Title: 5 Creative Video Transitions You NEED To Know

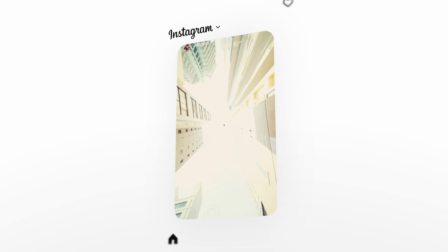[0:00]
Welcome back to the channel. In today's video, I'm gonna break down 5 interactive transitions that you can use in your next edit. All of these transitions are really easy techniques that you can put together to come up with these creative interactive transitions that can really spice up an edit. Real simply, I'm gonna break down all 5 of these transitions so that you can understand how I shot and edited them.
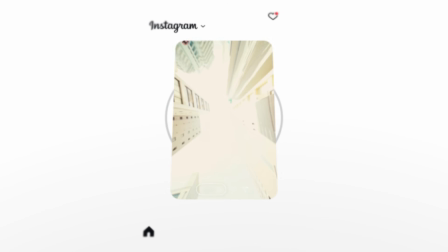[0:17]
And if you have any questions, make sure to leave them down below. All right, let's hop in. Okay, so first up is this landing transition that I've used here with Cody, where he's basically flying in from the sky and it's almost like a Superman landing on the camera.
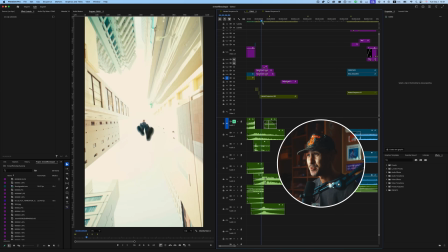[0:30]
And it's a really fun interactive transition that is actually really simple. So first off, let me just show you the raw clip here.
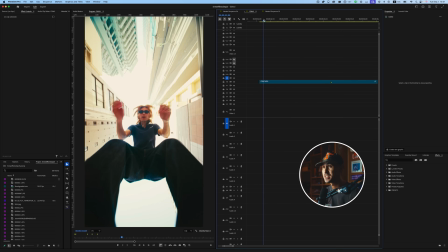[0:36]
And basically what you need for this specific transition is a super wide lens.
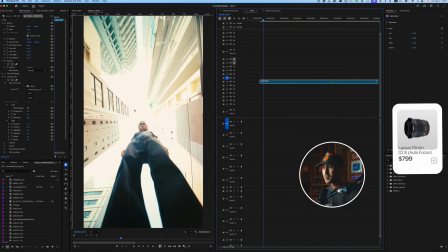[0:41]
So here I've just used the 10mm Laowa f2.8 autofocus lens.
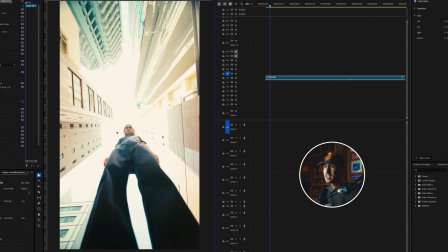[0:45]
And I've tried my best to get Cody kind of centered here, especially when he jumps. Because it's such a wide lens, you basically just need to jump near the camera. And let me just play this for you here. So this is the movement in full.
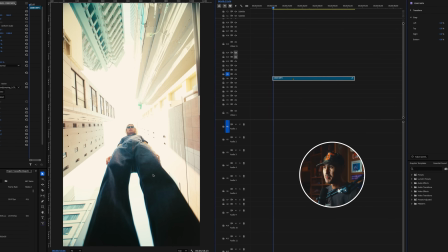[0:58]
So I've just asked him to basically jump and land, act like he's landing next to the camera. And then look down the camera and make this a little bit more interactive.
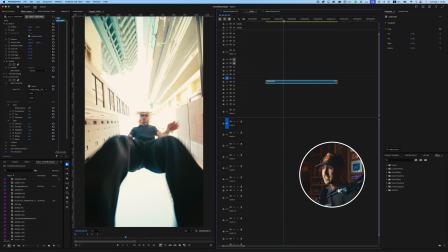[1:07]
The key here is that when he jumps, because it's such a wide lens, you just want to make sure that you get this shot right here, the underside of his shoes.
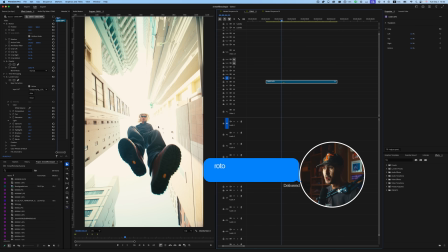[1:15]
Because basically, once you get this shot, what we're gonna go ahead and do next is rotoscope him out and then basically transform him.
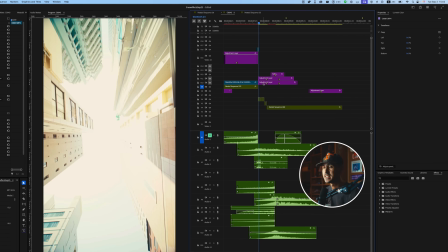[1:22]
So if I just go frame by frame here, I've got a couple adjustment layers, and these adjustment layers basically are transform layers.
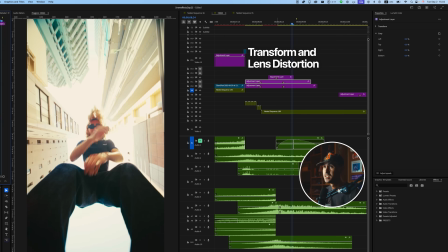[1:30]
You use the transform and lens distortion. So without these adjustment layers, this is what this effect looks like.
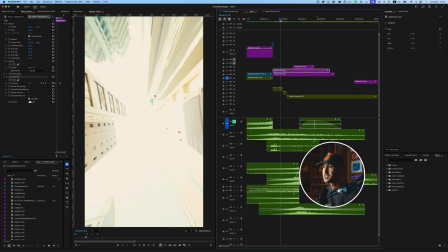[1:38]
Pretty cool, but with these 2 transform layers, we're adding a little bit of rotation movement, right, as he jumps in. And basically what this whole movement is, if we just go frame by frame, basically all you're doing is you're just moving this cutout of Cody, and I'm basically just transforming him.
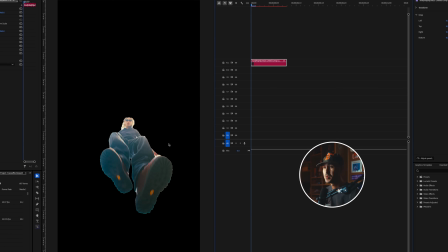[1:56]
So the first thing I've done is you could either take a screenshot or rotoscope him out in After Effects. It's really simple, just draw around him.
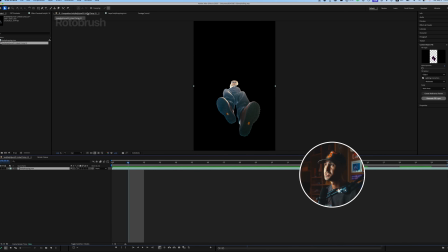[2:02]
And I mean, I guess I could open this up in After Effects. So basically what I've done is I've just gone ahead and used the roto brush tool here to draw out Cody in this scene,
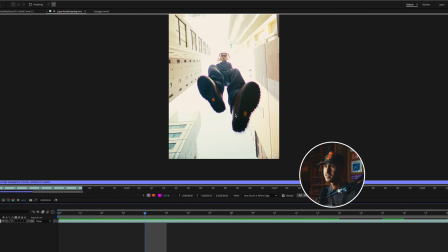[2:10]
just starting from like right where his feet show up. And I've just roto brushed him out.
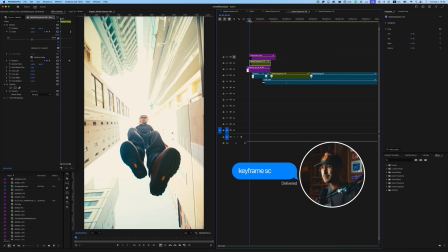[2:16]
So you get this cutout of him. The next step once you've rotoscoped him out is basically you're going to want to keyframe scale him from 0 all the way to this point.
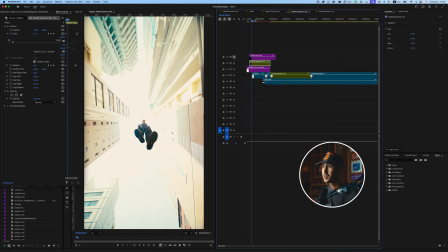[2:23]
So basically you want to start from 0, and then you want to make sure that at the point at which just before he lands, he gets to right about here. So if I were to just scale him, I would just bring him down to like 100%, from 0 to 100% over, what is this, like 6 frames?
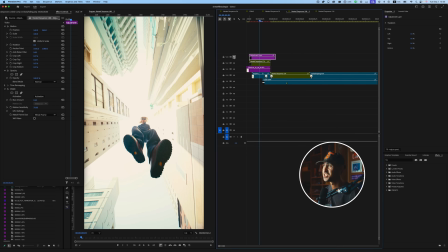[2:38]
So now you've got this movement here. I've gone ahead and added an adjustment layer with RSMB, which is basically Real Smart Motion Blur.
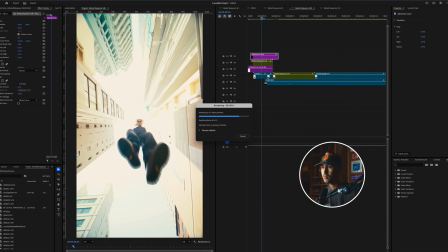[2:44]
It's a plugin I use all the time to add realistic motion blur. Let me just render this out. So you can see here, we're going from 2 all the way up to about 100. And I've also added a little bit of Gaussian blur, just little things to add a little more realism to the effect. The other key thing is when he actually lands, I've gone ahead and added a hit preset.
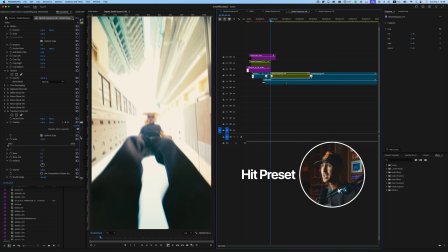[3:00]
There are a bunch of hit presets on Artlist or Motion Array. I think I used one of my own personal presets for this one.
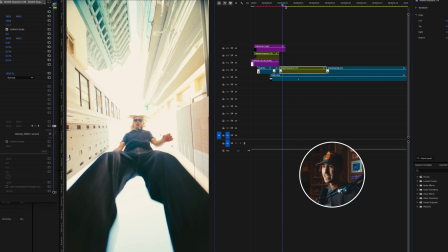[3:05]
Without any sort of preset, this is what it looks like. You're trying to add different layers of realism. So as he lands, basically you just want a little camera shake.
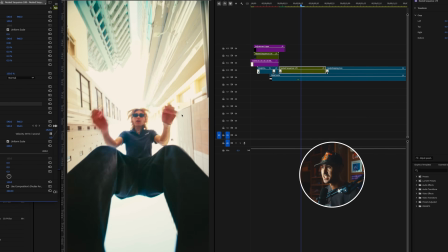[3:12]
And so what I've gone ahead and done is I've added one of my hit presets here, and you can see that like little camera shake right there, which just adds more realism to this effect.
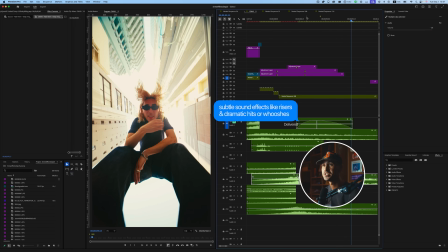[3:22]
If you had some subtle sound effects like risers and dramatic hits or whooshes, you can really elevate your sound design to make this sound a lot more realistic.
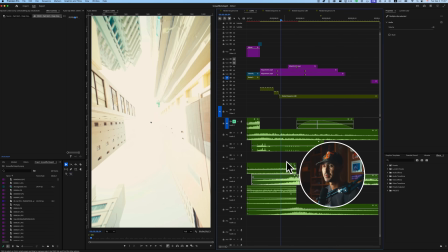[3:28]
A lot of these are from my own personal sound effect packs, again, available in my shop.
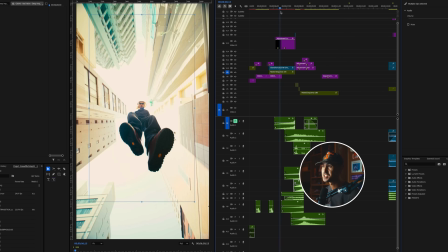[3:35]
A pretty simple transition all in all. Again, it's basically just rotoscoping your subject into position.
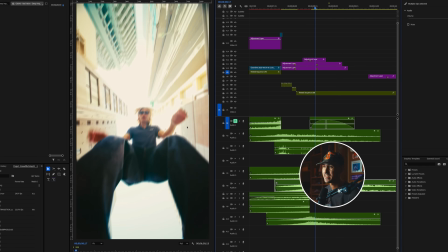[3:41]
And then once you've scaled him in, you're gonna add that shaking kind of hit preset as he lands, coupled with some sound effects.
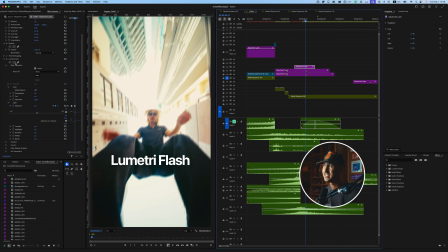[3:47]
I've added a little Lumetri flash here. It's another easy effect where you can just kind of increase the exposure. This is without it, and then this is with it.
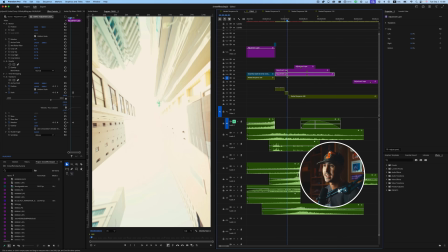[3:58]
You can see that subtle flash that really adds a little bit to it. And again, I've added a little bit of transform here, scaling wise. You can notice that little zoom out, and also this lens distortion.